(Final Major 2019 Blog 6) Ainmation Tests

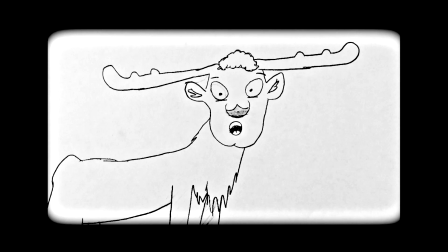11s
there's definitely one thing that should definitely be improved upon for the upcoming remake of the original School Reflection, it should be the animation. Way back from when I was making the original School Reflection film, I had little idea as to how exactly to achieve 2D animation.
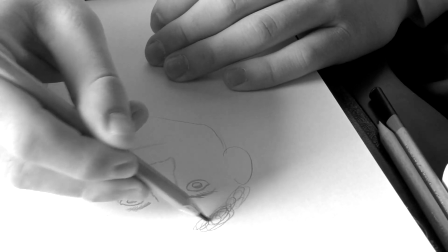26s
The visuals to the story were mainly achieved by me hand sketching the pictures on paper, with the final results looking fairly crude.
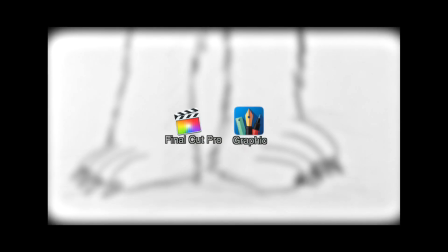34s
But since the original, I've acquired so many tools to help aid on creating 2D animation.
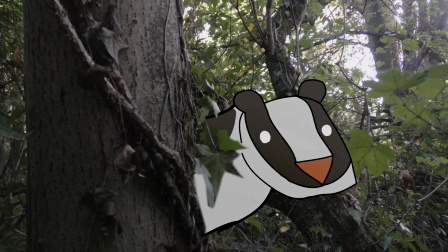40s
And while it's nowhere near being professional, it's still increasingly better than what I did them years ago.
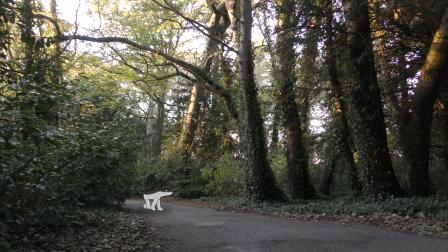46s
Now I'll show the process on how I create my own 2D animation.
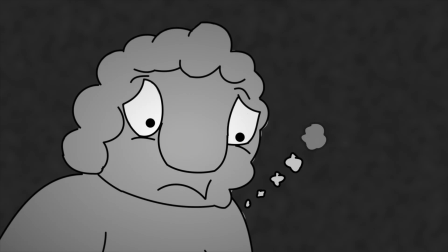49s
I'll be showing the process by showing off my recent 5-minute test reel of the original School Reflection film.
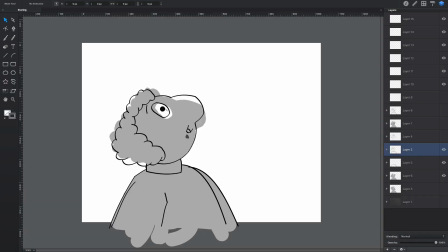55s
What I did for this process was sketch over many of the original drawings from the first film, using an app from the Mac called Graphic. It's pretty similar to Photoshop, with the added layers. After sketching over the original picture, then colouring in the picture, I convert it into a PNG file.
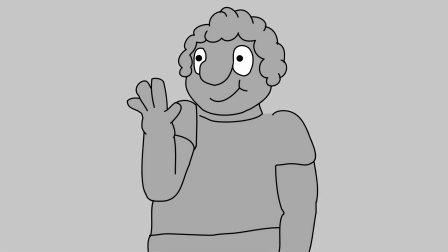71s
A PNG file is basically where you have no background behind the actual image, so I can apply whatever background I may wish.
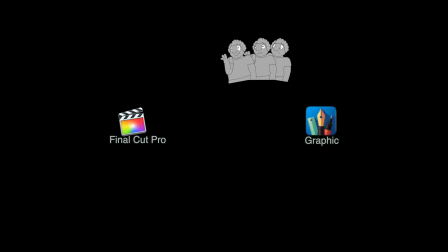78s
After creating my images, I drag them over to my editing software. I use Final Cut Pro.
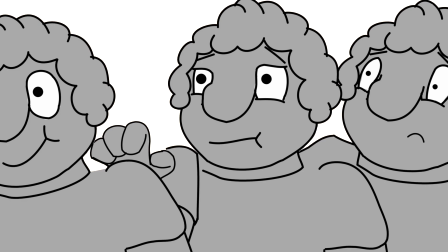83s
The intended scene of what I want to animate with these images is where the character is shocked, so I want the character to do a slight jump.
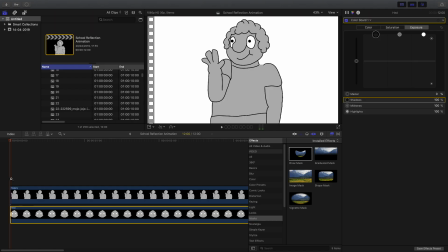90s
So how we would go about animating this jumping motion, after importing the images, then what I would do, I would then begin to keyframe the images.
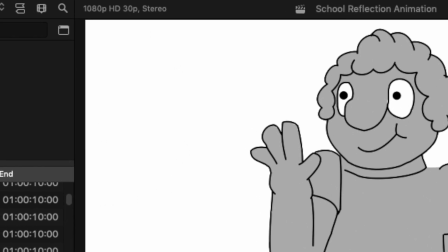98s
By selecting the box that changes the whole size of the image, you'll see a little tab. If you click this should add in the first keyframe.
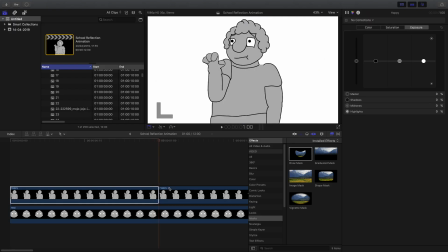106s
Then if we go across the timeline for a couple of seconds, or a couple of frames, depending on the scene, I would then pose the images to where I'd want it to be. If I wanted the character to do a pause between the movements, I would then move forward a little bit in the timeline, depending on how long I want the pause to be.
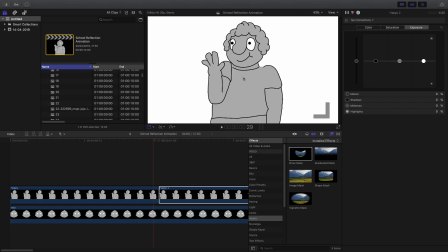122s
In this scene, I want the character to jump up, and swap out the picture to appear like the character is moving slightly. So swapping out the images in roughly the same pose, then slightly moving the picture downwards to add in a bit of anticipation for the jump scene.
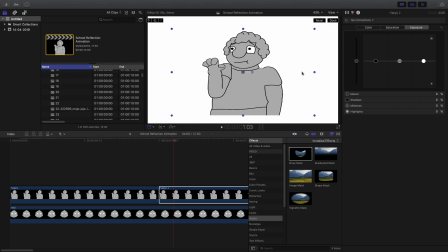138s
In order to give the jump a bit more of a springy action, what I will do with this image, I'll squash it down slightly, then when we cut to the next image of when the character's jumping upwards, we'll stretch out the picture. But it's vital for these squash and stretch sequences that they only last for a matter of frames. I would perhaps give it about 2 or 3 frames. And I want to make sure that the highest point that I want my character to jump up to will only last 1 or 2 frames.
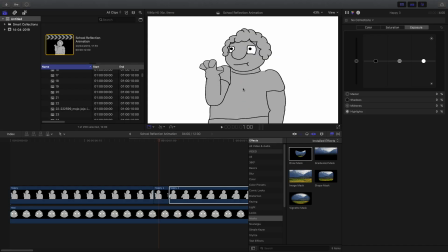164s
Then I'll have the character returning to the original pose he was in, but making that movement last for about 3 or 4 frames.
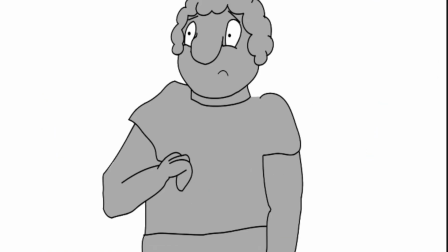171s
And after doing this, you got yourself a nice bit of jumping animation.
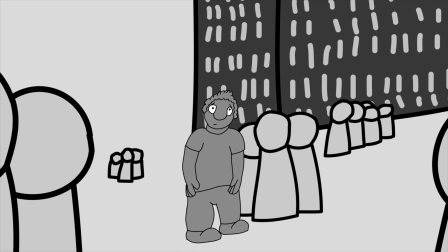175s
As a bit of an experiment, I wanted to see if I could save doing more drawings by having this jumping motion between the drawings.
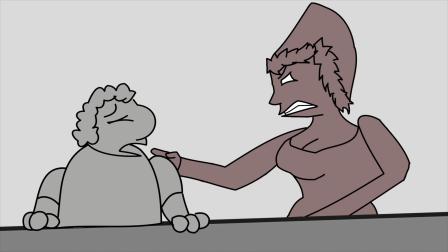182s
I did add in one original drawing between the jumping frames,
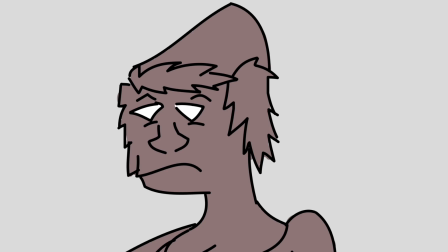186s
just as an attempt to add in a slight bit of smooth movement between the action frames, but I do contemplate if this is overly necessary,
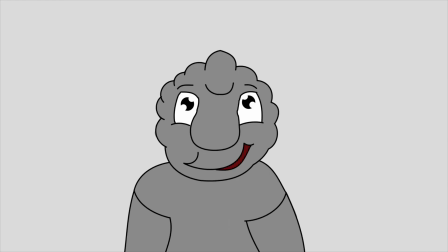192s
as since that they only last for a matter of frames, it's not like people are going to really notice or see it.
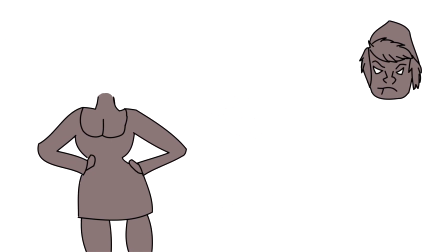197s
I've also added on 2 separate drawn objects on towards each other, such as this bouncing head.
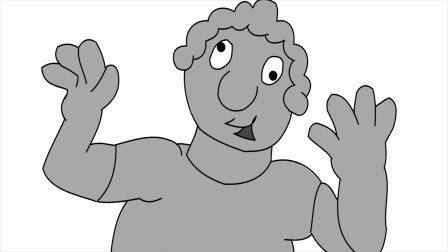203s
The reason that I've done this is because I don't want the actual character to just be one giant stiff object, to actually give some element of the body parts some weight to them.
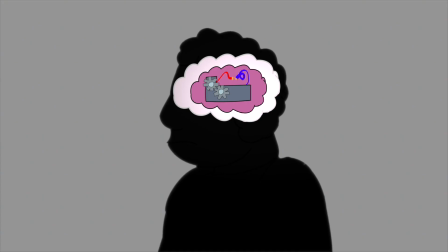212s
Animating this component, it took me about roughly a week to do about 5 minutes. But after doing this test footage, I was rather unsatisfied with the character designs,
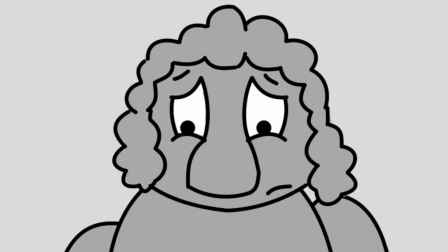221s
as there was an inconsistency with the sketches between the drawings, as 2 drawings would never look rather similar or identical,
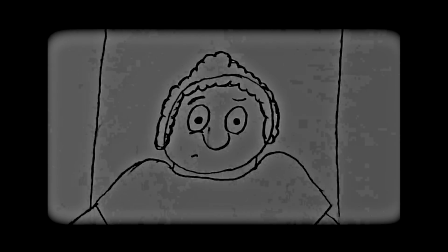229s
such as the eyes changing sizes, the number of lumps for the hair, and the size of the nose and the stomach.
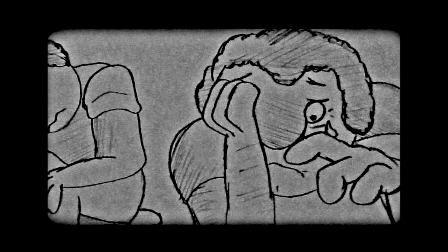236s
Reflecting on these small little inconsistencies with the drawings,
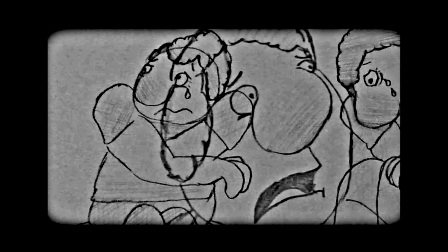239s
I decided that I'd ought to go back and redo the character designs, but to make the design much more refined.
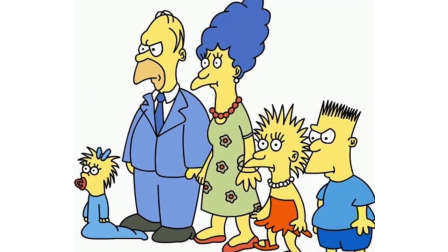246s
Take for example the very first designs of The Simpsons, and then how they look in the main TV series.
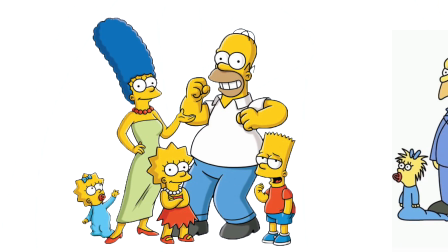252s
They look far less messy than their original counterparts. Take Bart and Lisa's hair.
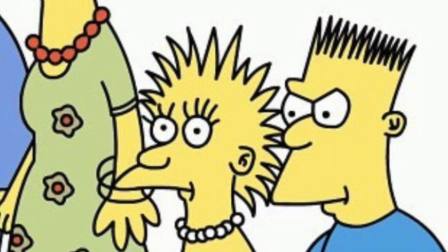258s
In the original, there's a countless number of spikes they have on their hair, and they're not really straightened out, they're a bit more floppy.
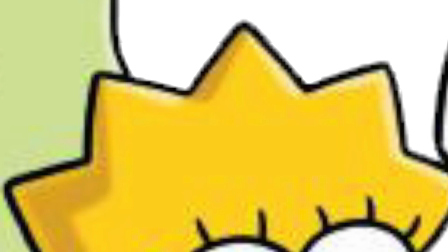265s
But then in the main series, there's a much more limited amount of spikes that they have on their hair, a countable amount that you can see, and much more straightened out than they originally were.
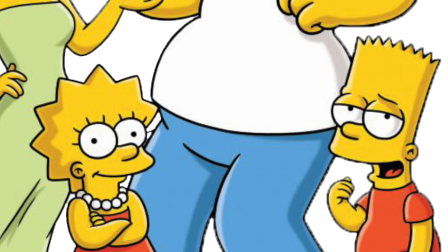274s
This was probably done because every time that the animation had to be done with The Simpsons, they had to redraw that hair. So by redesigning it, making it less messy, and creating a certain shape and style for each Simpsons hairstyle, It not only made it much more easier for the animators to keep continuity between the scenes with the Simpsons,
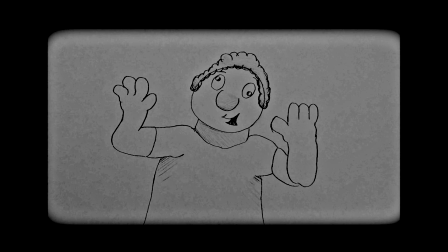292s
but it also made something far more pleasing to the eye. So I decided to go back and refine the designs of my original School Reflection characters.
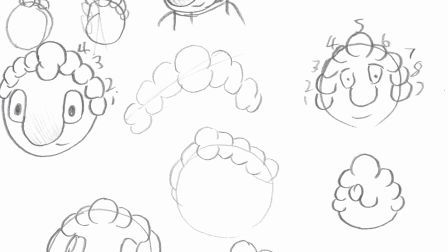300s
For the small autistic lad, I decided to only give a certain limited amount of lumps for his hairstyle.
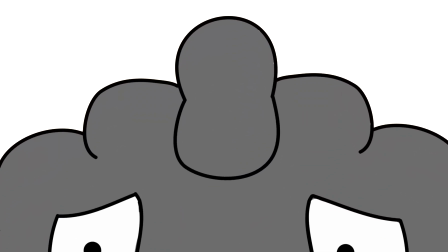306s
For his fringe at the top of his head, I made it into the style of an 8, and then added 3 lumps either side to it.
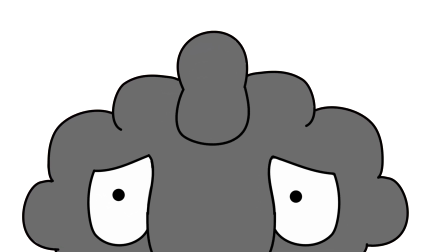312s
To make up the rest of his hair, I also decided to make his eyes and nose a very particular and certain shape.
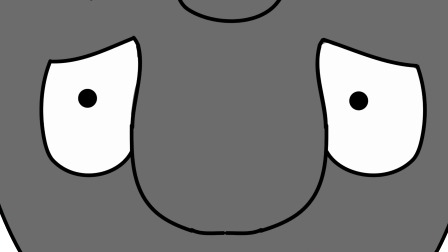318s
After doing this, I created a model sheet for the characters.
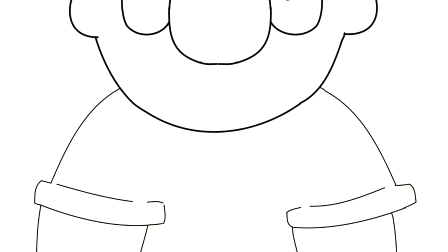321s
A model sheet being a design of the finalized character that you're going to animate, and having it at the side of you while you're working and animating the character,
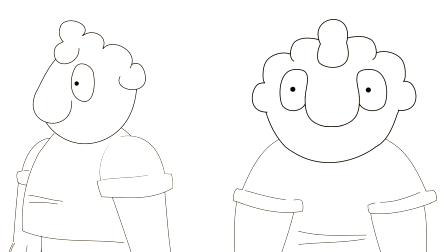329s
it helps you that you can constantly look back to it as a reference to make sure what you're drawing is still exactly how the
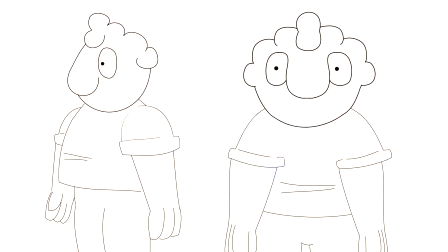335s
character would be sketched out.
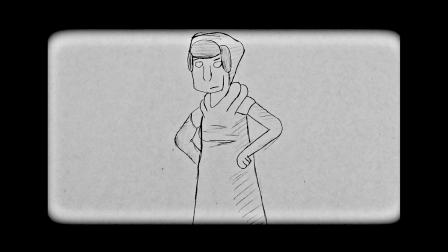337s
The teacher character, Mrs. Sugar, who was somewhat the villain of the original film, I had already partially redesigned her when I was doing my test animation.
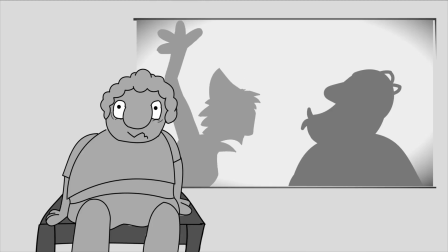345s
What I did in her redesign was that I wanted to make her seem far more villainous.
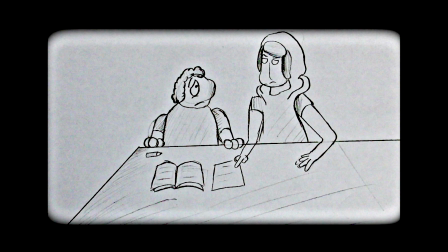349s
As far back when I made my original School Reflection film, a slight bit of criticism I had with the design of Mrs. Sugar was that she wasn't villainous enough.
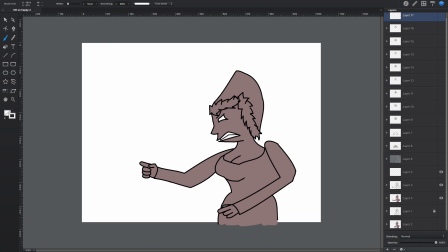357s
In order to make her seem far more intimidating, I decided to give her somewhat of a seductive body,
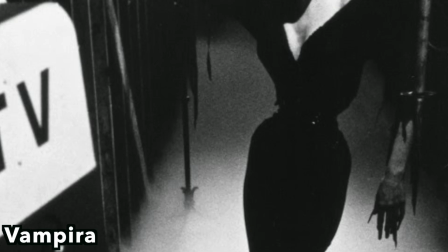362s
such as for example, Lady Horror Hostess that you get.
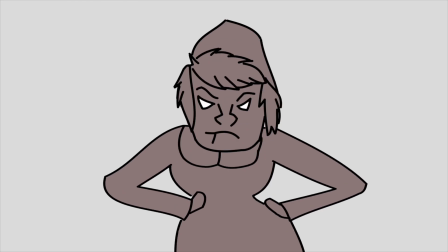366s
And to make the hair slightly more messier, to make her seem a bit more, well, nasty.
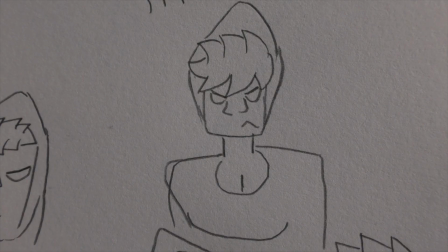373s
I tried to redefine her look, just like I did with the autistic lad's look, making her seem far more evil, giving her a squarer face.
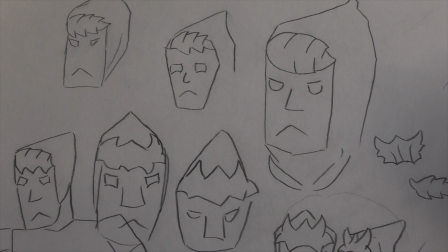382s
I tried giving her horns in the style of her hair, but I felt like it was starting to get a bit too much.
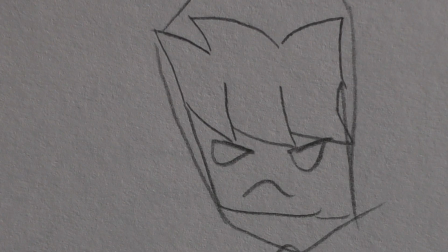388s
I went on further redesigning the design, and well, I just kind of think over time she looked more like an alien,
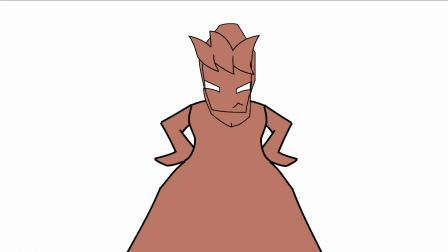395s
so I reflected back more on how I did her in my test design,
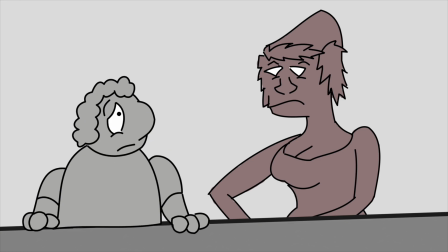400s
just revising the hairstyle a bit.